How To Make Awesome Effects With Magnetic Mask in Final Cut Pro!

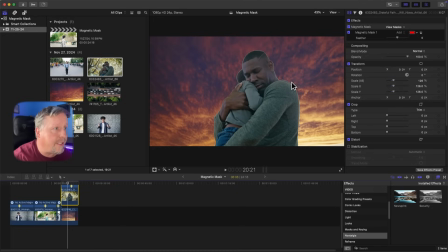First thing I want to do is we're going to feather to kind of get rid of this bright line around them so we're going to feather kind of into the negative and i just kind of like to do it until i see the line disappear perfect that's exactly what i want i'm just going to add a little bit of color correction onto this i'm going to click on my color panels here and then in
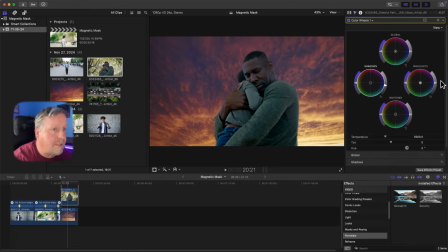my shadows i'm going to kind of go down a little bit darker here take my highlights down just a little bit take my mid-tones down just a little bit in color and then the shadows i'm going to add some saturation a little bit of saturation to them. Kind of add that a little bit there and a little bit here.
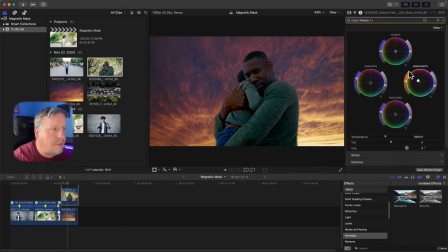I'm going to drag the highlights kind of into the orange a little bit because the sky is kind of orange out here and I think that the the orange light would kind of look orange on our individual here. I'll take the shadows kind of down a little bit into the blue but not very far and then the mid-tones I think I'm also
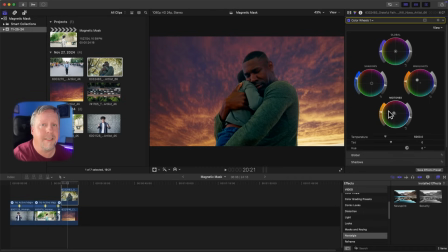going to bring up into the oranges just so it kind of blends in a little bit better with the scene so I think that looks pretty good right there so then if we just kind of play through it now you can see it kind of looks like it starts off a little foggy and then
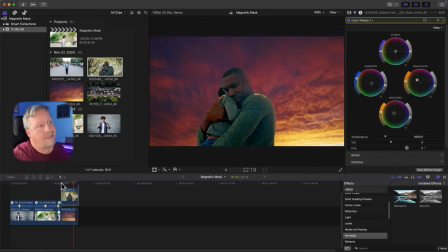it kind of like blends in and yeah so I think that's pretty cool it's just one of the things that you can do with the magnetic
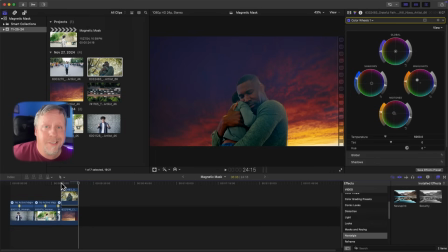mask where we can basically just composite people out as was mentioned in other videos and stuff you could also do this if you just took your character and put them in front of a green screen or something and did it with chroma key but I think the magnetic mask just makes it easier for us to composite people in and out of things without having to worry about doing chroma key at all so it's definitely a cool feature
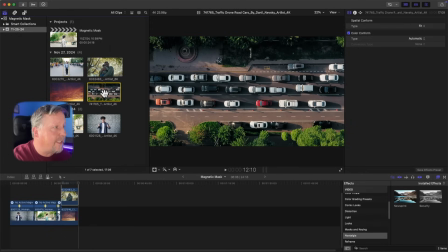the last little bit that i'm going to show you here is i'm just going to take this little clip of cars kind of panning out a drone shot of some cars and let's say we wanted to kind of isolate one of the cars and we wanted to make it really obvious that that was something
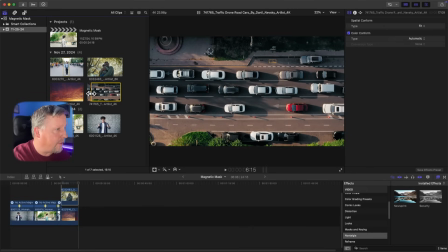important okay so i'm just going to set an in point here i'm just going to let it pan out a little bit and i'll set an
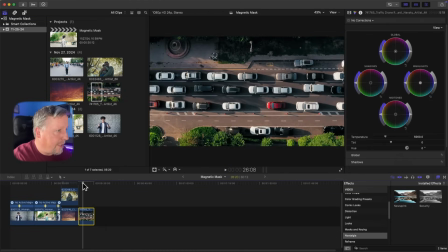out point there and we'll just drag that clip in and use that and then in this video we're just going to kind of colorize one of these cars and we're going to make it so that that car is just like bright yellow and we're correcting just the color of that one car and everything else is kind of the way it was and this car stands out from all the rest.
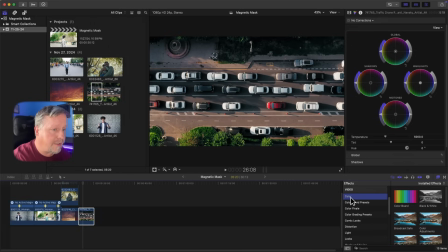So I'm going to go down here and I'm going to go to my color effects here and I'm just going to scroll down and try to find colorize here okay and we're going to instead of having it be applied to the entire video we're going to drag that colorize effect onto this specific
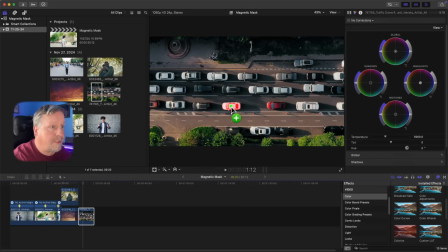car right here and i'm going to drop that on and of course like in other examples this is going to create a magnetic mask around this car and so now we have this mask on here so we'll just go ahead and analyze this and then we'll adjust the colors you'll notice that the background music is a little more subtle and a little less obnoxious now so thank you for those comments things like might have been way too much for you and if you haven't figured this out by now i'm a bit of a goofball all of the clips in this video are from artlist.io it's a really cool site for different resources for filmmakers and for videographers so if you want to check that out be sure to they don't sponsor this video but they're definitely a cool resource if you need to find video clips and sound and things like that okay so now
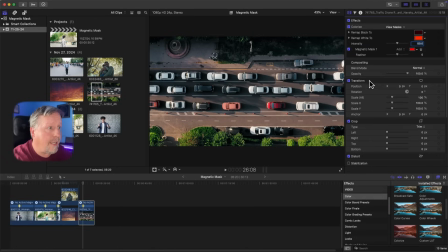that it's done analyzing we're going to hit done here and now the actual car will be colorized because now it's these colors and so
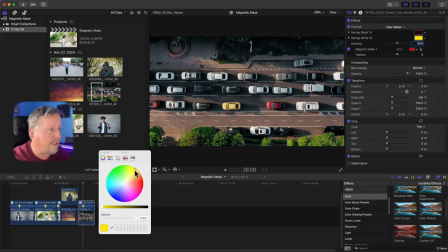let's say we want to make it more of a yellow color now so i'm going to move the color here over to yellow and it's kind of lighter but we're going to make it more intense here like that very intense yellow and the black which would be the darker colors in there are
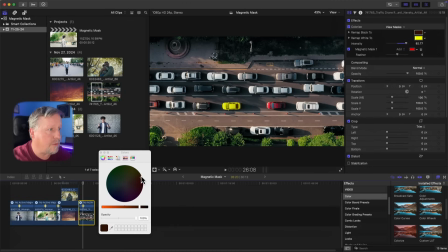going to be a different color so we're actually going to want to move those over into the yellow spectrum as well and And so now this whole car is colorized.
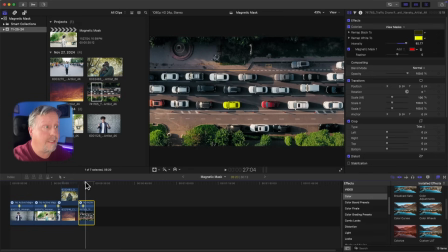And if we were to go through this video and just zoom out, then that car is really obvious and it kind of is pointed out among all of the other ones. So just another cool way that you can use the magnetic mask. It's really handy actually to be able to take most of the effects that are available in Final Cut Pro and
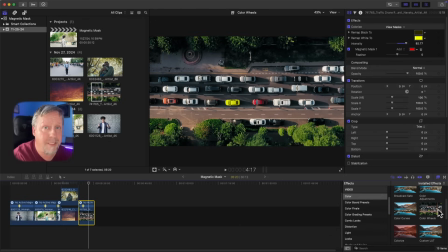just to be able to drop them onto a subject and create a magnetic mask using that effect. I just think that that part alone is an amazing feature in Final Cut Pro 11. And so that was just five interesting ways that you can use the Magnetic Mask in Final Cut Pro 11.